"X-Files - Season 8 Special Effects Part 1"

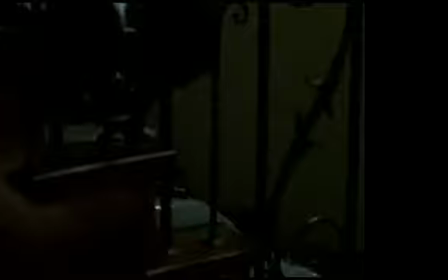(0:07)
In the show alone, we had a salamander walking down the steps, and he morphs into a man.
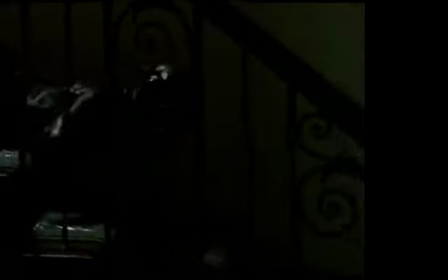(0:14)
You had to do this in a couple of sections. Here we have the salamander model, does a dummy.
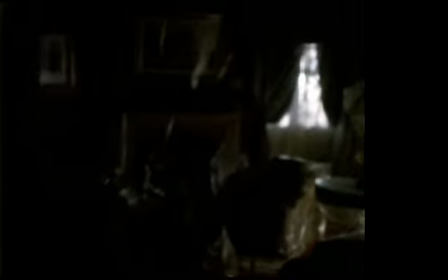(0:19)
I mean, well, not a dummy, he was an actor, but he was in a salamander suit, and we let him disappear from the frame.
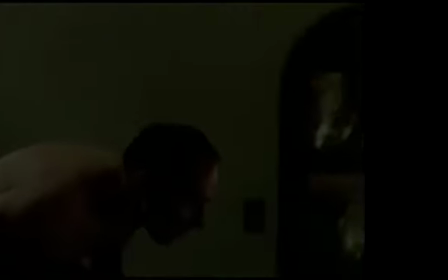(0:25)
Now the camera follows, this is the other side of the shot, and picks up our actor as he comes up and steps in the shot.
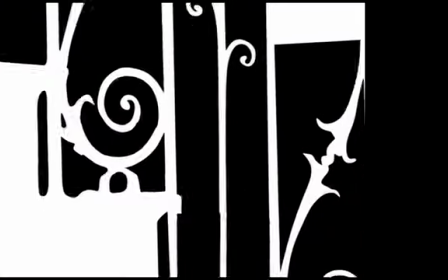(0:32)
So the trick now is to get from one shot to the other. Well, of course, you're going to have to shoot a matte because everything we do has a matte, and sort of a early version of a CGI salamander.
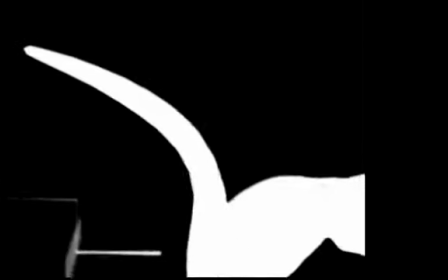(0:42)
Can't see it real well, but here's a sort of a rough animated version of salamander.
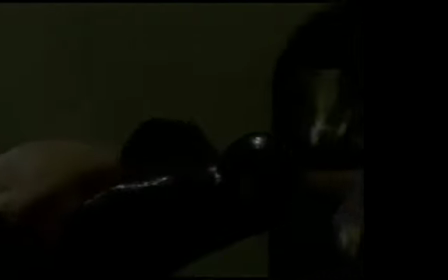(0:49)
We took what was originally an actor in a salamander suit and created a CG version and start to marry it with the other side.
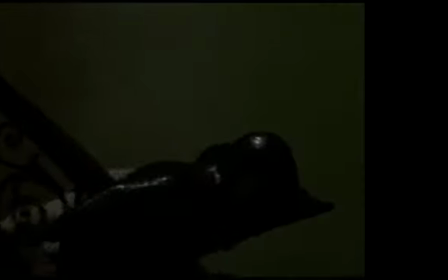(0:57)
The question is, how much of the tail do we want to see? We don't want him to leave the shot completely. We want to try to morph it smoothly.
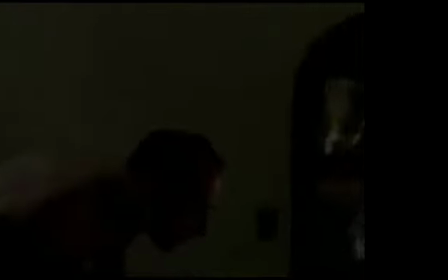(1:02)
So here it's starting to look a little better, and there we've kind of got the tracking on it.
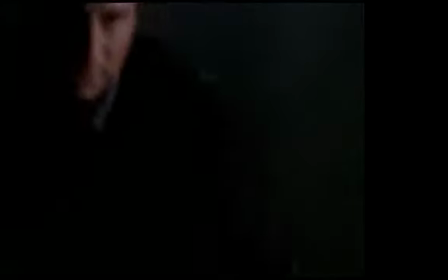(1:07)
So we almost buy that he's morphing into it. And by the time it gets in its final version, it looks pretty smooth.
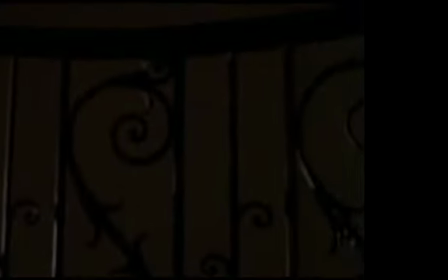(1:15)
It looks like Salamander Boy turns into Herman Steitz, as it were.
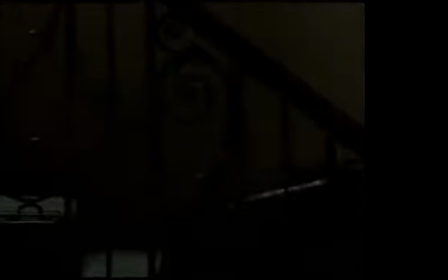(1:21)
There he is. We can still see him in the frame, so we're buying it. And there he becomes the man.
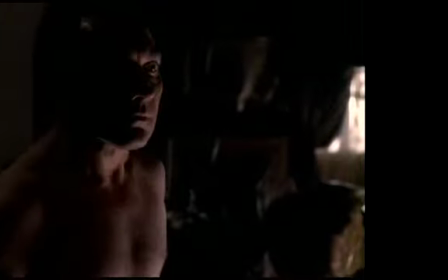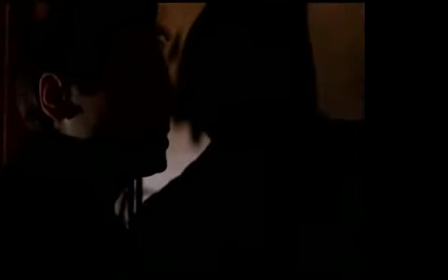(1:34) Mr. Steitz!
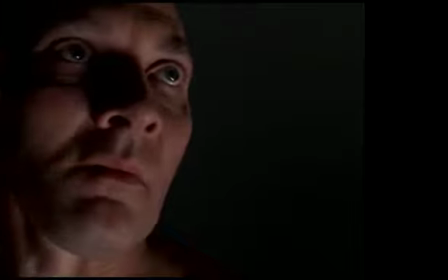(1:41) Wipe that stuff off your face. Thank you.
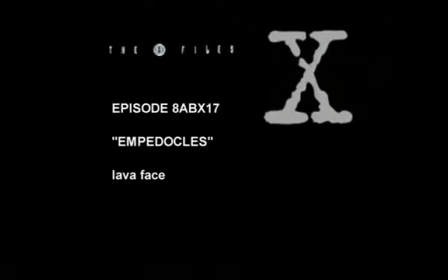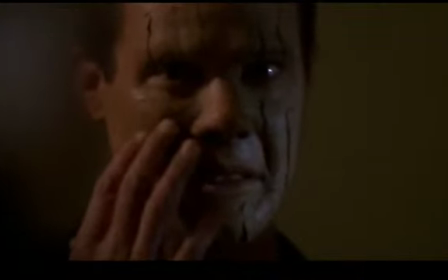(1:52)
In Empedocles, this man is inhabited by fire, and it comes through periodically.
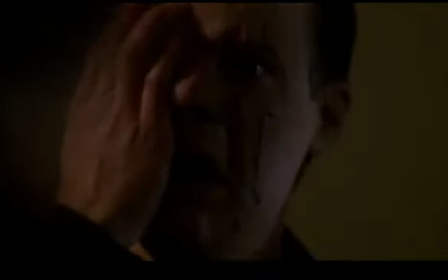(1:59)
So we put this mask on him.
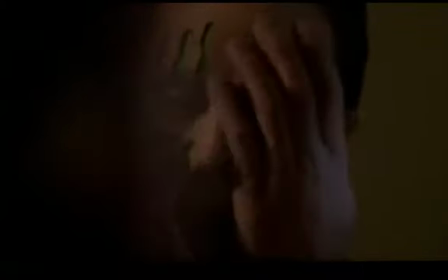(2:00)
You see little slits, which are going to interplay, which you'll see, and he rips the mask off, showing a little green behind him.
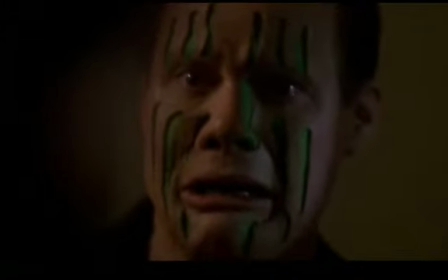(2:08)
And of course, we all know by now that green is the magic color, green or blue, for a chroma key, putting some effects in there.
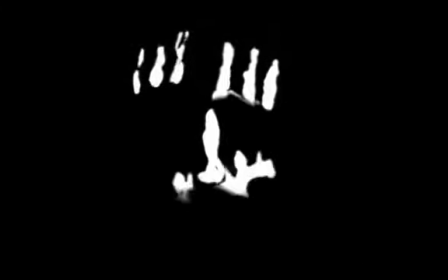(2:15)
We needed to cut a matte, of course, for the openings, because we're going to put some lava behind there.
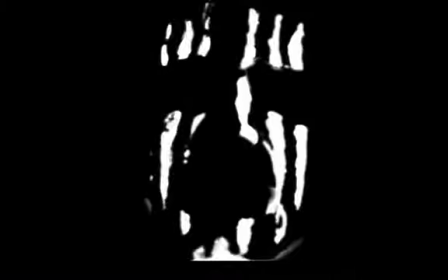(2:22)
This is, you can see the kind of a weird negative image.
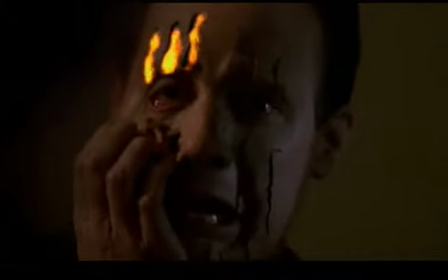(2:26)
We took various forms of fire, just as an example, and threw some contrast in front to create something that looked like lava.
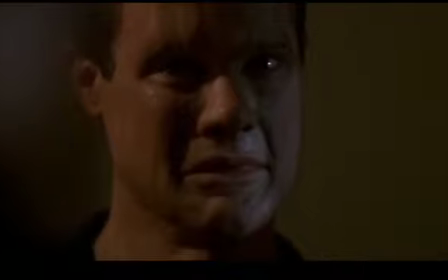(2:31)
Here we did sort of a mini composite, so you can kind of see what a rough effect might be when you throw the matte over that. Now here we did a little, watch the way that it fades.
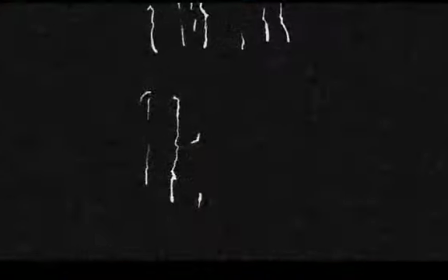(2:41)
You see how we started with the skin, we kind of painted over the skin and then revealed the mask.
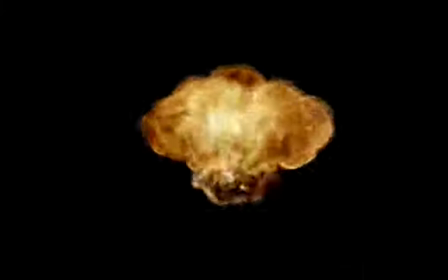(2:48)
The mask, as you know by now, was what we started with those little slits in it. So for this effect, we actually filled in the slits and then let them appear.
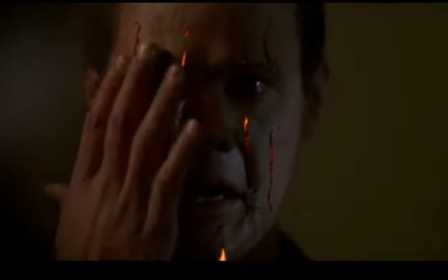(2:57)
We took some fire effects and kind of drifted them in.
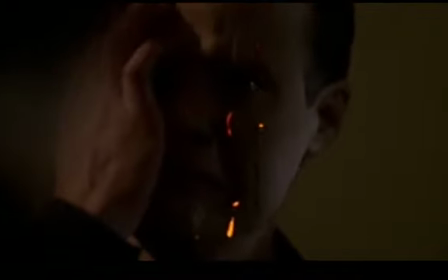(3:01)
So slowly we start to see little bits of fire peeking out from between the lines on his face.
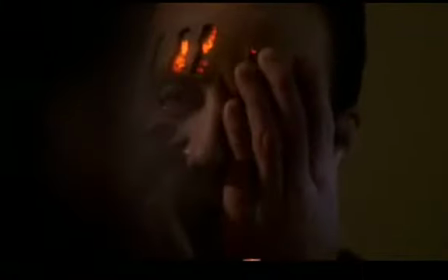(3:06)
And as he starts to pull his face off, ultimately we'll have a full lava effect back there.
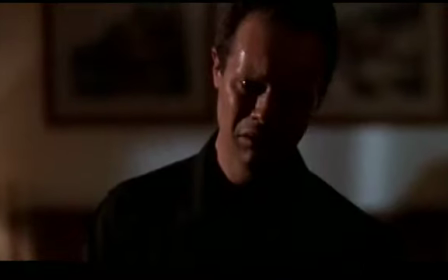(3:11)
There you can see a little experiment. That looks kind of like embers. It's starting to take shape.
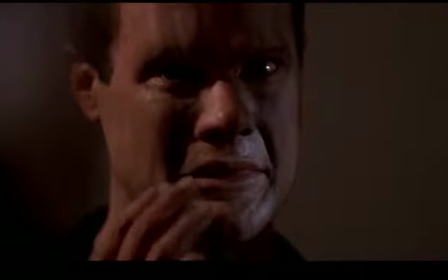(3:17)
And finally,
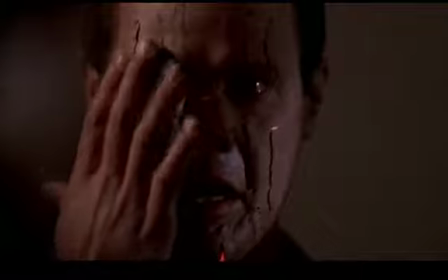(3:18)
he's looking in the mirror and watch the way his skin sort of morphs as the lines appear and the little bits of fire showing behind.
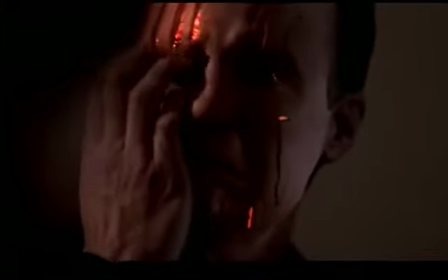(3:27)
And as he pulls his skin off, he's got fire for brains.
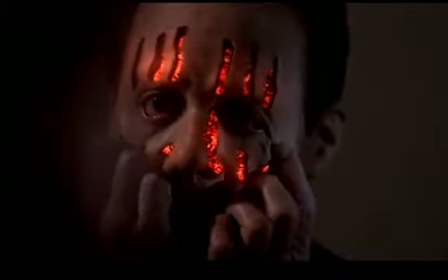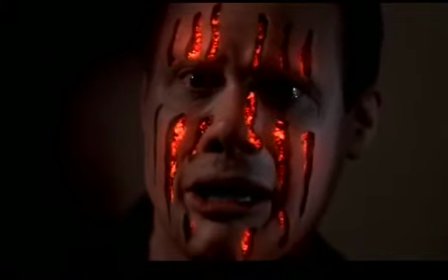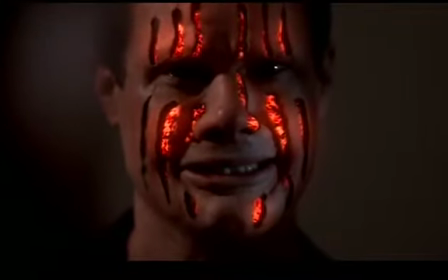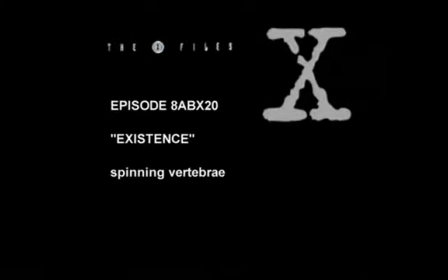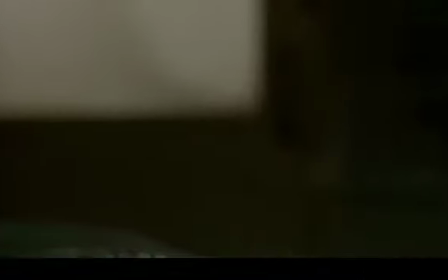(3:55)
This is a great little piece where the vertebra is spinning on the on the table.
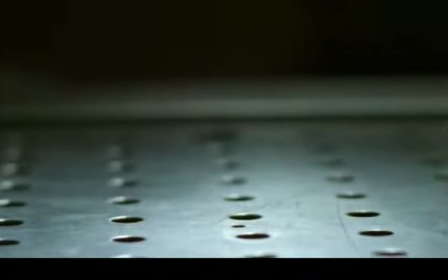(4:02)
That was kind of a rough version that we did an editorial with a prop.
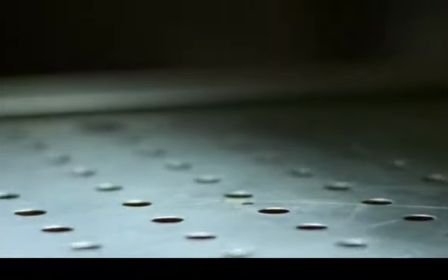(4:06)
This is the just the background plate that we shot with the holes.